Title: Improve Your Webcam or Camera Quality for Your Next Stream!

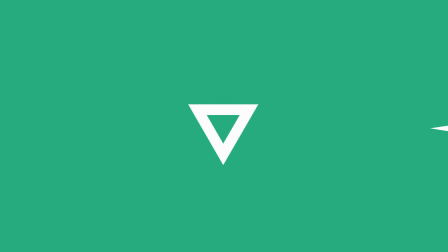[0:00]
Welcome to another Lightstream Creator Academy video. My name is Brandon, and in this video, we're talking about camera quality, and specifically how to improve it in Lightstream Studio,
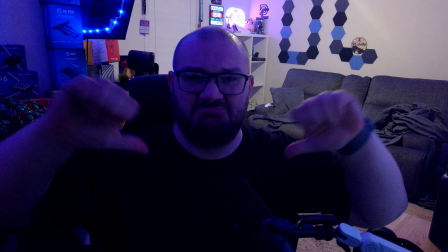[0:09]
taking it from looking like this to this by following 3 steps. Let's get into this video. So to achieve a great look, we're actually going to talk about 3 different things that you can do to improve that. Number 1, we're talking about your camera and its position. Number 2, we're talking about lighting. And number 3, we're talking about other lighting like peripheral lighting in the background. Don't worry, we'll talk about what that means here in a moment. So for the first thing we're talking about is camera and placement. And yes, you're on a camera that I'm moving around because I'm going to show you how I have mine set up.
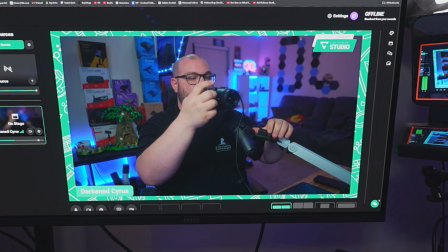[0:39]
So what you're looking at right here is actually my main monitor.
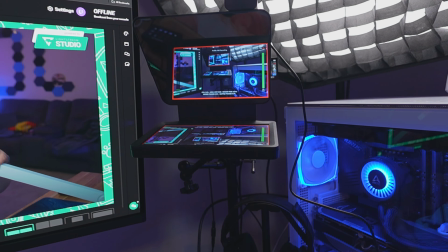[0:42]
And then to the right of that, behind the Elgato prompter, is my main camera, which is actually the Sony a6700.
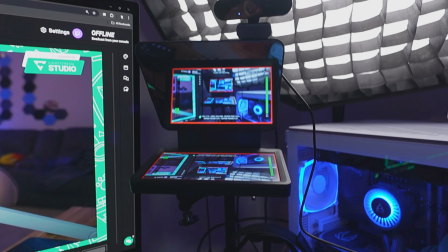[0:50]
No, you do not need that camera because right above that is the webcam that I was using.
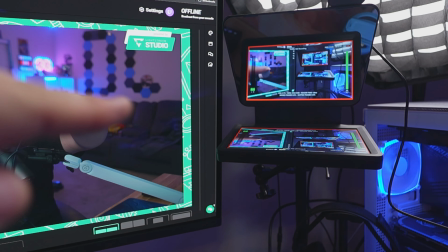[0:54]
And what you'll notice at is right about here is where my eye line is.
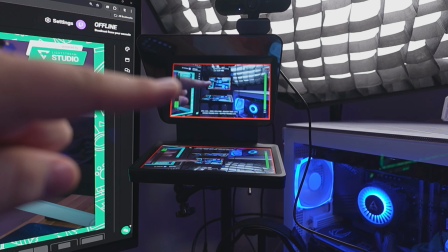[0:59]
And you can tell that that's slightly above, as well as the webcam being above.
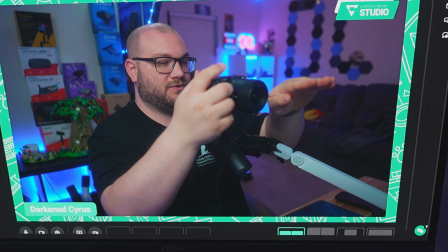[1:05]
And that's a really good thing to do, is to aim for your camera to be just above your eye line and aiming down at you.
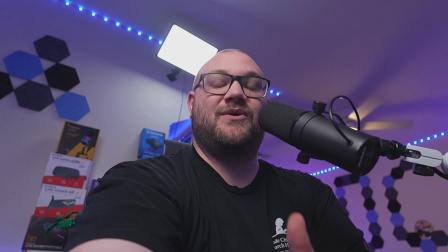[1:13]
So when it comes to camera placement, something that is low and aiming up is not something that's necessarily attractive.
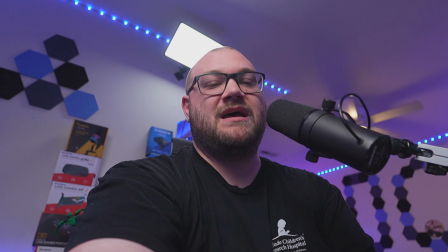[1:18]
And you get a lot of this when it comes to webcam mics, like it's on a laptop. A good way to avoid this is to elevate it in a way so that it's a little closer to your eyesight.
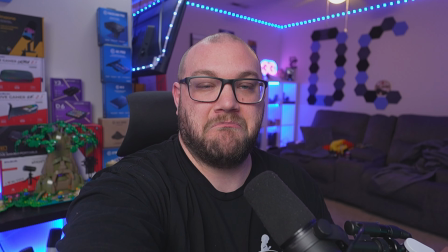[1:27]
So as you move this up, you can see that you're seeing it more like what it would be like if you were having a conversation with someone.
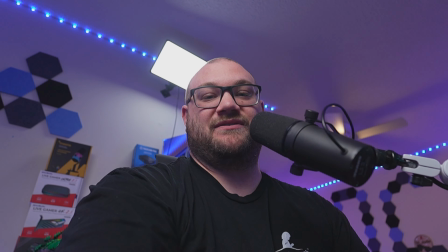[1:34]
Very rarely are you having a conversation with someone from this angle, and this feels a lot more natural. Another quick tip is to actually have something angled in the background just when it comes to sight lines and some other things. As you can see behind me, there's the actual corner of my room, and my room actually angles in, drawing all of those lines to me, the subject in the picture. So doing that instead of having a straight on shot where everything is flat behind you can help to be able to draw the attention to you because of how our eyes work and want to follow those natural lines and land on a specific subject. So to break that down, my best recommendation for that is to actually have the camera at eye level or above and have it angled down looking at you.
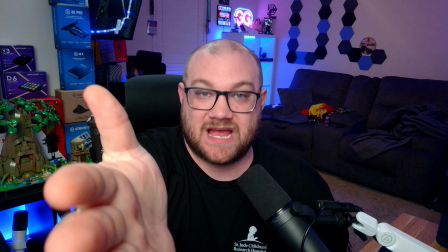[2:20]
And just for reference, that's exactly what this webcam is doing.
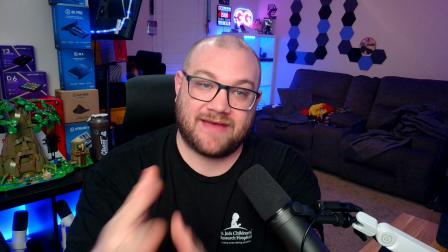[2:23]
It is above and pointing down at me so that I can have this appearance that I'm having a conversation with you rather than not looking at you in an unnatural way. Number 2, we're talking about one of the most important things when it comes to video quality, and that is your lighting. To keep things simple, it's about how much light actually makes it to the sensor. And if there's a lot of light that's able to get here, or the appropriate amount of light, you don't have to boost things internally on the camera as much to be able to produce a good quality video signal. And if you have to increase things artificially on the camera, you start getting things like film grain and a whole bunch of other quality loss that you really don't want. Knowing that, how do we properly light ourselves?
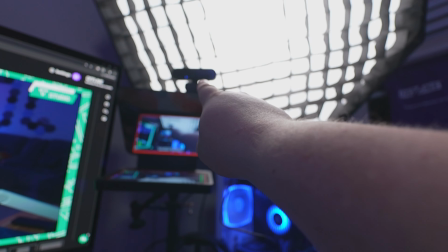[3:01]
Well, what you can see is actually there's my camera once again, and there's the webcam, and what you see above it is actually my key light.
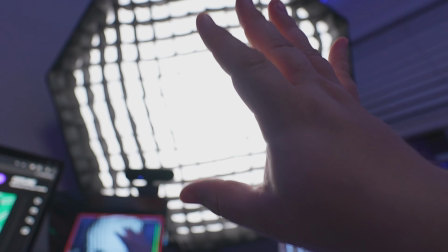[3:08]
And now sure, this is a really big soft box,
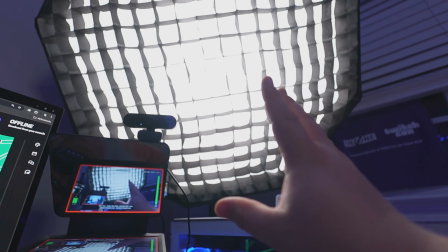[3:11]
but it doesn't change the fact that a really cheap or easy to obtain ring light or even an LED panel, something like a key light,
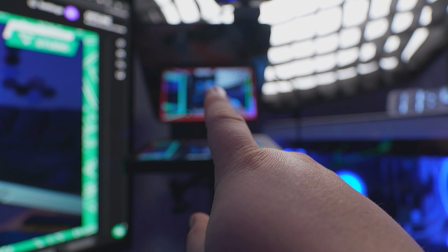[3:19]
could achieve the same effect this is. But what we want to do is wherever your camera is, we want to have it behind your camera and off to the right or to
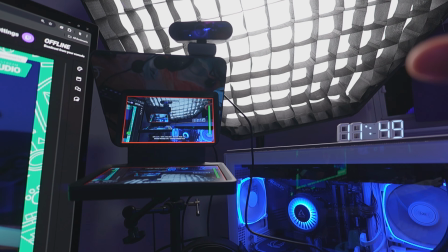[3:28]
the left and up above the camera as much as we possibly can so that we can have that light aim down at us. And the reason we want to do that is it creates a really natural amount of fall off on our face to have something above us shooting down like this. So if you can adjust that light in that way, that's great. Now, an easy way to do this is to actually get a lamp and place it behind the camera. This is what I used to do when I first got started, and aim that lamp, or actually take the shade off so that that light was able to aim directly at me, almost like a sun or a light source. And now the impact of that key light on your actual visual should be pretty drastic.
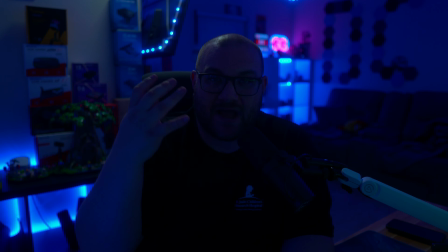[4:03]
I'm going to turn off your key light. You're going to see how much that impacts the amount of light on my face.
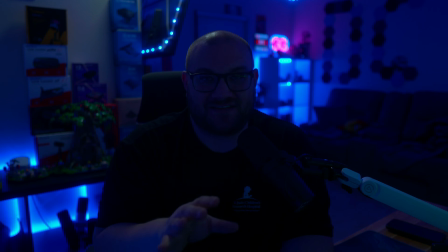[4:08]
And yes, my room is this dark and that light is that bright, allowing me to actually add a lot of light onto my face and control that in my room. So by turning off all the lights in your room, including your overhead light, you're going to be able to control the light on yourself by actually putting another light and aiming it around at you.
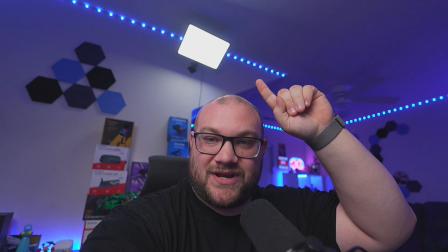[4:28]
Now, for those of you a little more keen-eyed, might be able to see the light that's directly above me. This light is what's called a hair light or a kicker light.
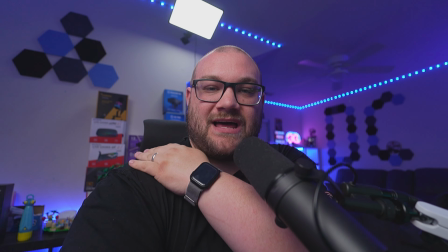[4:35]
And all this does is add a little bit of light on my shoulder to be able to separate me from the background.
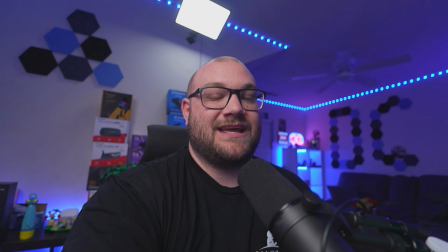[4:41]
This isn't something that I say is necessarily required, but a kicker light does add some separation from you in the background.
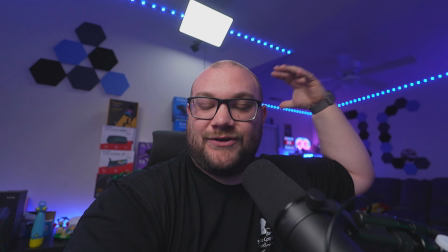[4:47]
And if you're able to put a light behind you out of frame that would add a little bit of light onto you, it does add a lot of quality to your video.
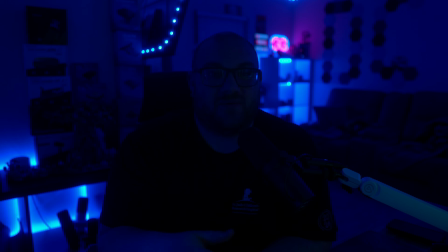[4:55]
And I'll show you that impact now. So what you're looking at is actually me without my main key light on, as well as my kicker or my hair light. And all I'm going to do is actually turn them on so that you can see. I'm going to start with the key light, and we're going to turn that on, and you're going to see what that does.
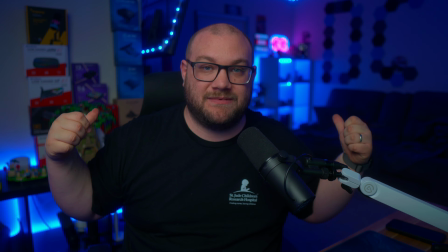[5:10]
Now I'm wearing a black shirt, and you can see behind me that my black shirt kind of falls off into the background. But that hair light or that kicker light adds a lot of opportunity to separate it.
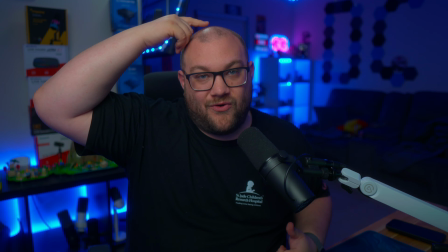[5:20]
You're going to see when it turns on, now you're going to see that not only does it add a little bit of something on my bald head up here,
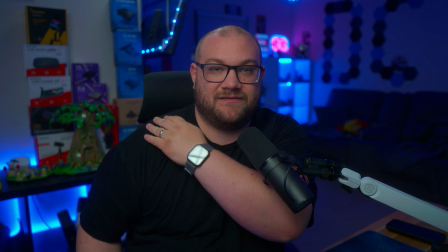[5:26]
but you're also going to see that it's going to add a little bit of light to my shoulders and help separate me from that
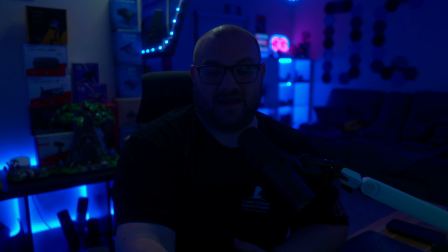[5:32]
background just ever so slightly. And this is what it looks like without the key light. And then once again, once I turn off that kicker light, there's the lights without the kicker. And now to recap on that, it's not that you need an expensive set of lights like a big softbox or even a kicker light behind you, but what you do need to do is make sure that you position your camera just above you, looking back at you, not too high, but something that makes it feel natural. And then secondly, go ahead and get a light somewhere behind the camera. Again, a ring light or even just a lamp works great. Use whatever you have that you can get that you can put directly behind your camera to add the light coming from this direction rather than from above you and down,
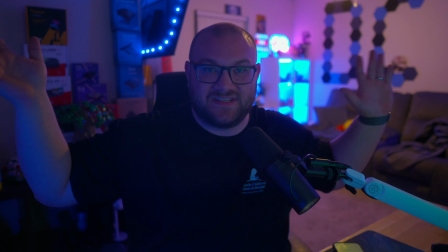[6:10]
because I think we both can agree that this doesn't look as good as what we were looking at before. So number 3 is actually your peripheral lighting, and this would be considered something like your accessory lighting, things that are used to bring attention or brighten up dark areas of your picture.
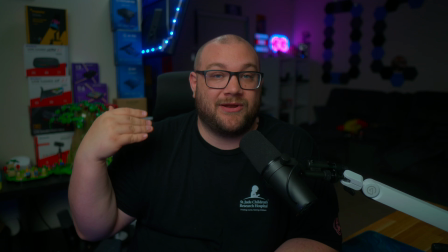[6:25]
And in this case, you'll see behind me there's a lot of dark area, and I turned off basically any of the color that I had, which was just the LEDs that were behind me.
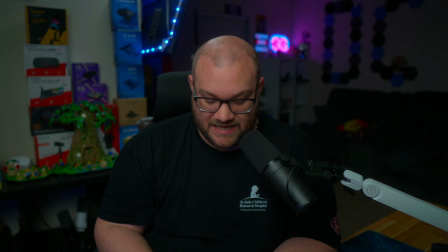[6:34]
Now I'm going to go ahead and turn them back on. I'm going to go ahead and cycle through the presets that I've already preloaded, and if you're curious, these are just Govee LEDs. They're pretty cheap, and all I did was run them to the back of my bookcases as well as a lamp that's in the corner.
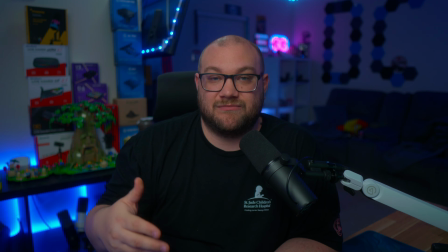[6:45]
What I'm going to do is actually hit blue. We'll turn everything on to blue, and you can see how it fills in all that color behind. And I specifically have placed these to brighten up the darker areas of my picture. And in some ways, you can be really creative with this and add a bunch of different colors to your room.
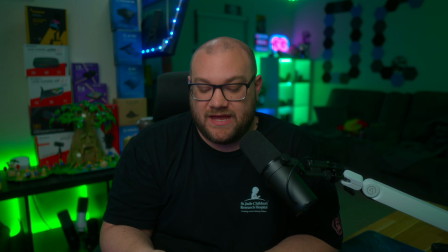[7:01]
For example, here's green,
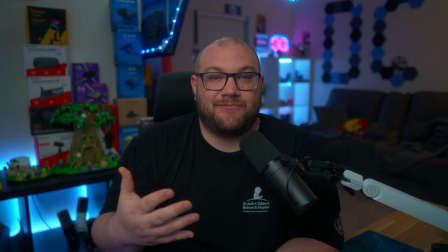[7:03]
and then I'll also have one that will actually turn them all to white and bright so that I can actually have my room feel a lot more open and relaxed.
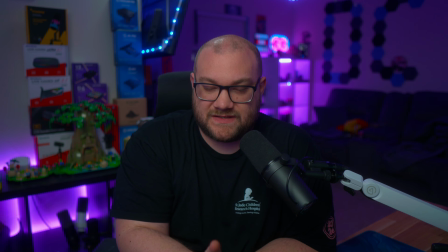[7:10]
And this is kind of how my room stays throughout the day. With all of that being said, let's wrap everything back up and talk about what you need to do. Number 1, we need to get your camera at eye level or just above and aiming down so it feels like you're having a natural conversation with anyone that you're talking to. Second, you need to make sure you get a light that's behind your camera that's called a key light, and either have it directly behind the camera or even off to the side, maybe 30 degrees or 45, up and above and shooting down at you to create a natural fall off of light on your face. You can even go an extra step and add a kicker light or a hair light to add a little bit of separation from you in the background. You can even add a fill light off on the other side of where your key light is to even fill in some of the shadows on your face if you'd like to do that. And last, peripheral lighting to be able to fill in any of the dark spaces inside your room so that it feels a lot more well lit all the way around and it feels a lot more attractive to your viewers. So before your next live stream with Lightstream Studio, consider using these 3 things to improve the video quality of your camera.
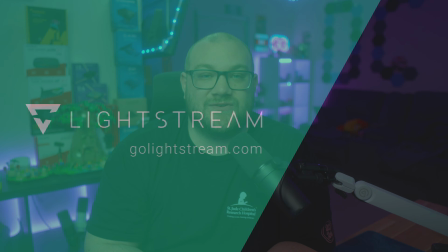[8:09]
Thank you so much for watching this video, and click on any of the videos on screen now to be able to learn more about Lightstream Studio.
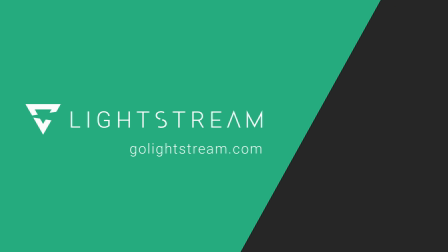[8:15]
Thank you, and we'll see you over there.